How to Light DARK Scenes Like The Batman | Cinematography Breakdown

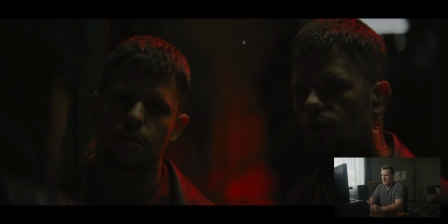495s
So what's happening here, and the reason why I pulled this one out is it's really interesting to pay attention to positioning of the light. And so top lighting can actually be really interesting, and it can be really flattering if you diffuse it so that it's soft,
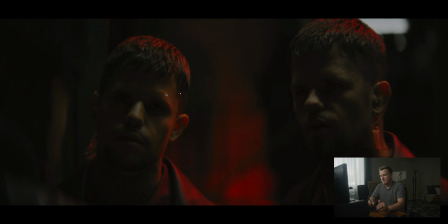507s
and if you make sure that it's positioned correctly. So currently this main light, this key light I would call it, that's hitting them here, the kind of warmer, more tungsten light, what's going on there is that we've got it up above them like this, but it's actually pushed a little bit back behind their heads, which is causing us to get this shadow underneath their eyes.
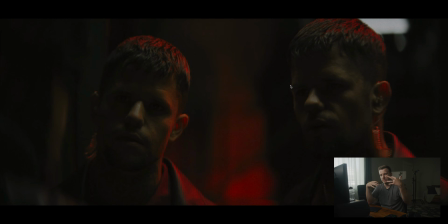527s
Now, if you pulled that forward a little bit more, let's say you were doing something like this, but you were going for a less moody, less dark vibe, you can actually bring that forward a little bit and let some of that light go into the eye sockets, and it'll give you a little bit more light in those eyes and make it a little bit less moody. So if you're going for a similar effect, that you wanted this kind of like flattering look, but without the darkness of it, you could do that.
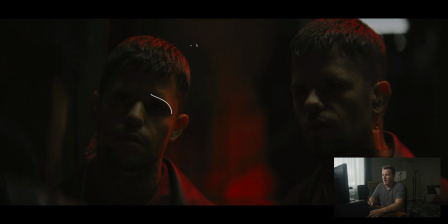548s
But in this case, because it's the Batman, of course, we're going dark. So we've got this pushed back enough so that their eye sockets are in shadow. There's a very light, soft catch light in his eye there, which is kind of interesting, hard to see. And so we've got that light kind of happening. There's actually, now that I'm looking at it, I didn't notice this earlier, there's actually a couple different lights going on here.
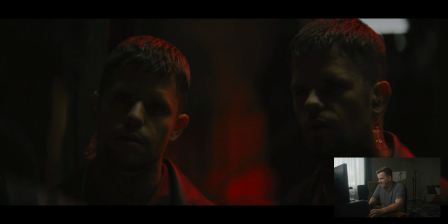567s
So we have a warmer light, it looks like. See, this hitting the back of his head is a little bit warmer. And then this hitting this side of his head, there's a little bit warmer right there. So I'm guessing there's actually a light source back here as well. Something really soft and diffused, really dim, hitting that. And then of course we've got this overhead light right there.
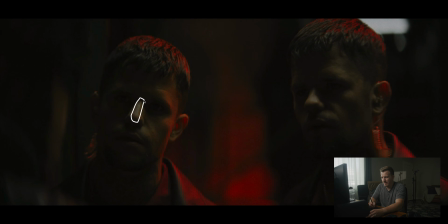586s
And looking at that reflection on his nose, it honestly looks like a tube light. that could be actually a fluorescent tube or a quasar or a Titan tube or something like that up above them. So It's kind of hard to tell looking at the nose reflections,
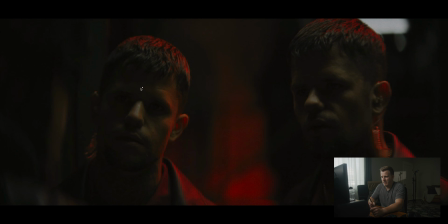599s
but could be something like that that is just coming down on them and then giving us that really soft, nice overhead light. And then of course we've got this red light going on in the background. Considering the placement of it, I'm guessing it's somewhere over here. It's hitting this guy's head and this guy's head, just giving us a nice little overhead lit look. If you look at the scene in the movie, the whole place is basically lit up with red. There's just red light everywhere.
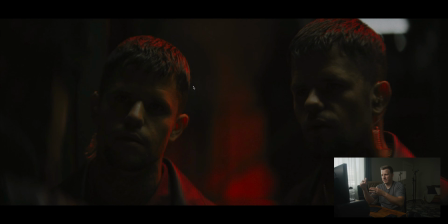623s
This scene was obviously custom lit for this specific scene to not have the red just flooding everywhere, because that wouldn't look as good. So what we're doing is we're taking that red light and moving it behind the talent just to give them a little bit of a rim around them, to create some color separation between the red and then the natural,
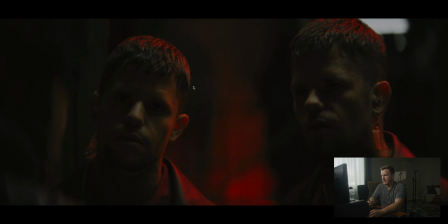639s
more natural skin tones that are hitting their skin. Okay, so moving on to this scene, it's a little bit hard to tell what's going on here,
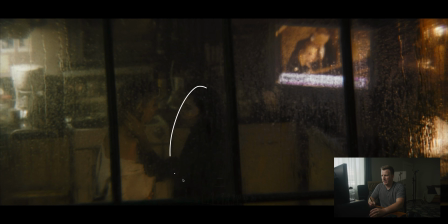645s
but basically we're shooting the camera through a window into a couple of actresses here that are inside the room. We've got basically just practical lights going on in this scene. So we've got a practical over here, something that is lighting up this area. It may not be a practical, I guess it's not in the shot, but something's just lighting up this area over here.
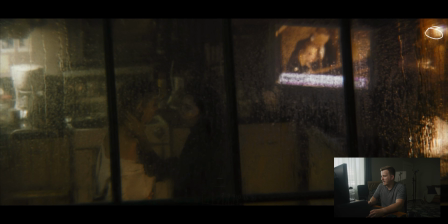663s
We've got the TV on, which is acting as a practical light, and then just like kind of a couple of practical lamps in the background there. Now there's one other source that is hitting both of our subjects from this side, so there's something soft over here, again, diffused, that is hitting that. But overall, like, just again, very dim lighting, mostly practical lighting, very simple lighting.
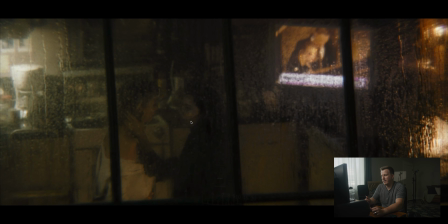683s
You'll find that most of the lighting in this movie is actually really simple. There's not a lot going on, and that helps it to feel natural, and it helps it to feel the way it does, and so it's kind of cool. The one thing that I really wanted to point out about this scene that I think is really neat is that the way we're shooting through these windows is really interesting, but notice all this texture on the windows.
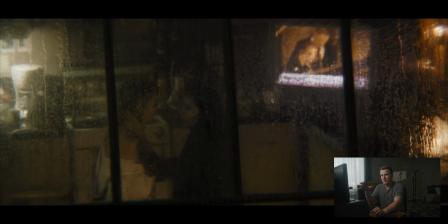701s
So we've got this rain happening. It seems like the whole movie is actually shot while it's raining, right? Which helps give it that kind of dingy vibe. It's a really cool image of Gotham that way. But it's also something that you can do on your shoots, is that if you're ever shooting through a window like this and you want to create more texture on the window,
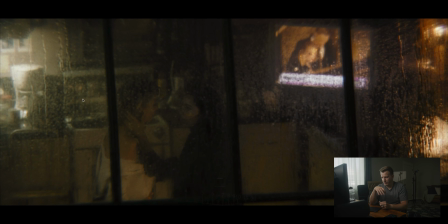716s
we actually did a shoot a little while back with Jake McGee, who's one of our crew members, and we did a shot like this where we were looking through a window and we needed some more texture on it,
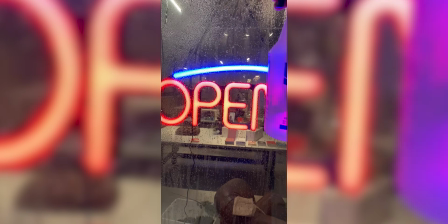725s
so we just took a spray bottle and sprayed the window right above where the camera was so that we had water running down on the window to create that effect. And so then you get this little bit of texture on the window, which gives you kind of a cool grungy vibe, but it also just gives you some texture on those windows so everything's not so clean.
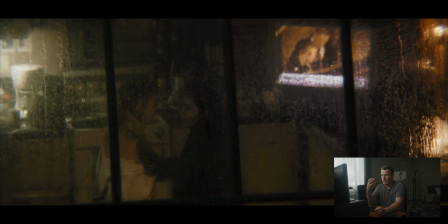740s
And that's another really big theme of this movie, is that the dirtying of the frame, just making things not perfect. They actually took some anamorphic lenses and detuned them to make them less sharp, to make them dirtier, to make them softer, blurrier, in order to create the look of this film.
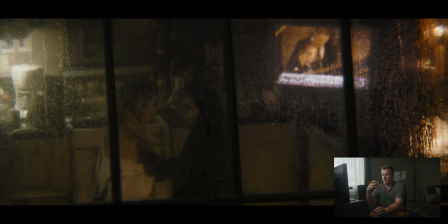756s
And I think that's a really interesting choice. Something that you can also think about when you're shooting your films is, how can I dirty up the frame? How can I make things a little bit dirtier, add, raindrops to the window? Or another thing they did actually that I read about is that Greg Fraser took Vaseline and put it on his lens so that the way that the light would reflect off of it would create these really cool reflections.
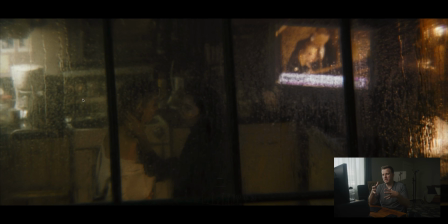777s
So be thinking about that. Everything doesn't have to be so clinical, so perfect all the time. In fact, a lot of times I think it's more fun to just like make things dirty and make them more unique.
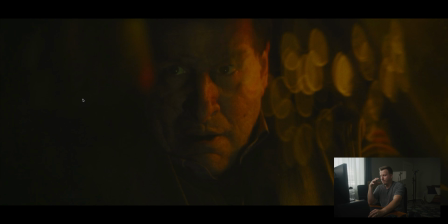785s
So this next frame I pulled actually just to further the discussion on dirtying up the frame. So here's a really good example of this. You can see all this bokeh happening, and this is light reflecting off of the lens in this car scene with the penguin here.
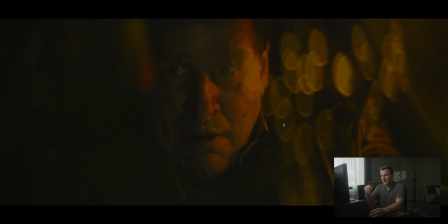799s
And this is probably coming from either the lens was wet, had water drops on it, or had Vaseline on it or something that is causing the light to refract off the lens like that, which is a really cool effect. And then, outside of that, in this scene, we've got a warm light source here, we've got a red light source here,
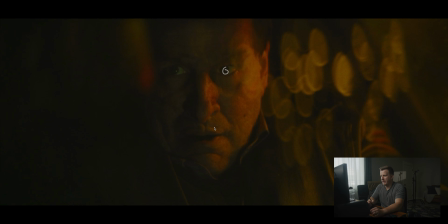814s
and then there's something in front of the talent here as well, because we can see it in his eye light there. So just a few light sources, and this is pretty typical car lighting. He's in the car in this scene, and it's usually, for scenes like this, a dark car scene is usually just a combination of like greenish fluorescence, sodium vapors, orangish style lights, and then some red lights to motivate like stop lights or brake lights or that kind of thing.
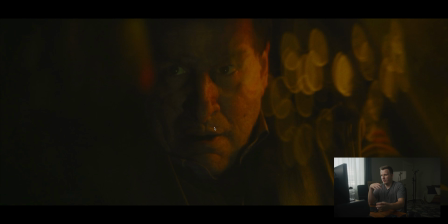837s
And so if you're shooting a car scene and you're doing close-up shots like this, we're not showing too much of the outside, a really easy way to do it is just to add in a combination of like tungsten and sodium vapor and red lighting coming through from different angles, and you can get a really convincing scene that looks like your talent is in a car. Okay, so in this scene we've got Batman,
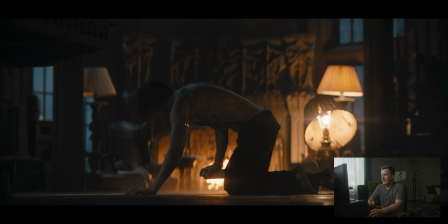856s
Robert Pattinson down here spraying some stuff on the floor, and there's a few really interesting things happening here as well. So first thing we'll notice is that we've got blue light coming through the windows, so we've got something lit on the outside. Either there's haze or rain or something, and we're lighting that to just,
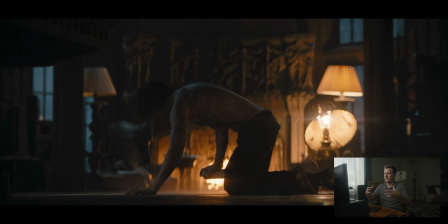873s
it's not direct light coming through the windows, it's more like just we want the outside to be blue, and so we've lit the outside. And it could be CGI, it could be an LED wall, which they did use on this movie, and so may not be actually a practical effect, but that's how you would do it.
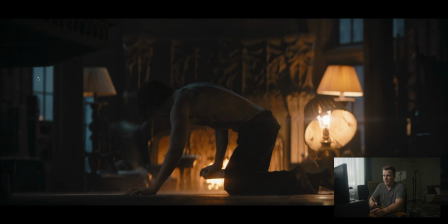886s
The thing that I would point out here is that notice that we still have a little bit of texture in the windows, because like the other scene, we've got some raindrops on the windows to create that texture. And so it's making it so that we can't just see outside, and which would make it distracting. It's putting that texture in front of it, that kind of more that hazy look, which is making it, helping us draw our eyes towards the talent that's going on here.
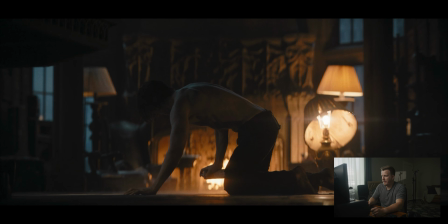906s
Now, we've got some practicals here. So there's a lamp there, we've got a lamp bulb there, and it's kind of cool how this is knocked over and exposing that lamp. And then we've got another lamp over here. And then we've got this fireplace, okay? So we're using the fire as a practical. And what's interesting about this is that this is how we know that this wasn't being shot.
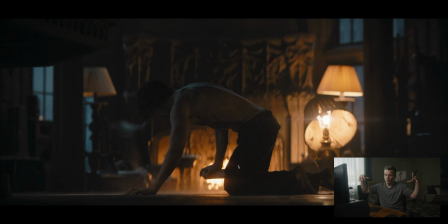922s
See, a lot of times filmmakers will say, well, you just light everything really light, and then they're pulling down the exposure in post. But we know they're not doing that because that fireplace is so bright. The only way for that fireplace to be that bright is for them to actually be working with dim levels. Which is really interesting because that didn't used to be a thing. In movies, 10, maybe even 5 years ago, before LEDs were really a thing, everything had to be lit bright, right? Because cameras didn't have the ability to go as dark as they do now. So you had to give the camera a lot of exposure, and then you had to work with like bringing the exposure down in post and making everything look right. But nowadays with LEDs and with cameras that are like super sensitive and can capture all of those deep shadow information, now you can actually shoot with really low levels.
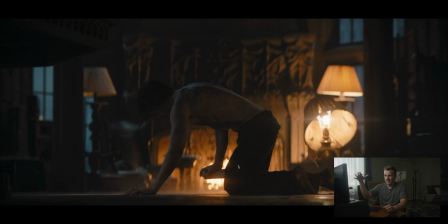965s
And so this is lit really dim. We've got the lamps dimmed down, we've got the lights dimmed down, and you can tell because that fireplace is so bright. If this was lit really bright and exposed for really bright lights, then the fireplace wouldn't be as bright. So we've got that fireplace going on, and then we've got this nice blue light coming over top of him.
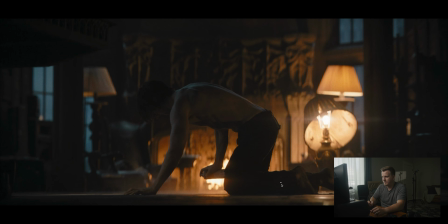982s
Maybe you're seeing a theme here that's very similar to the first scene that we looked at. And then the other thing I want to point out is these really cool reflections happening on the floor.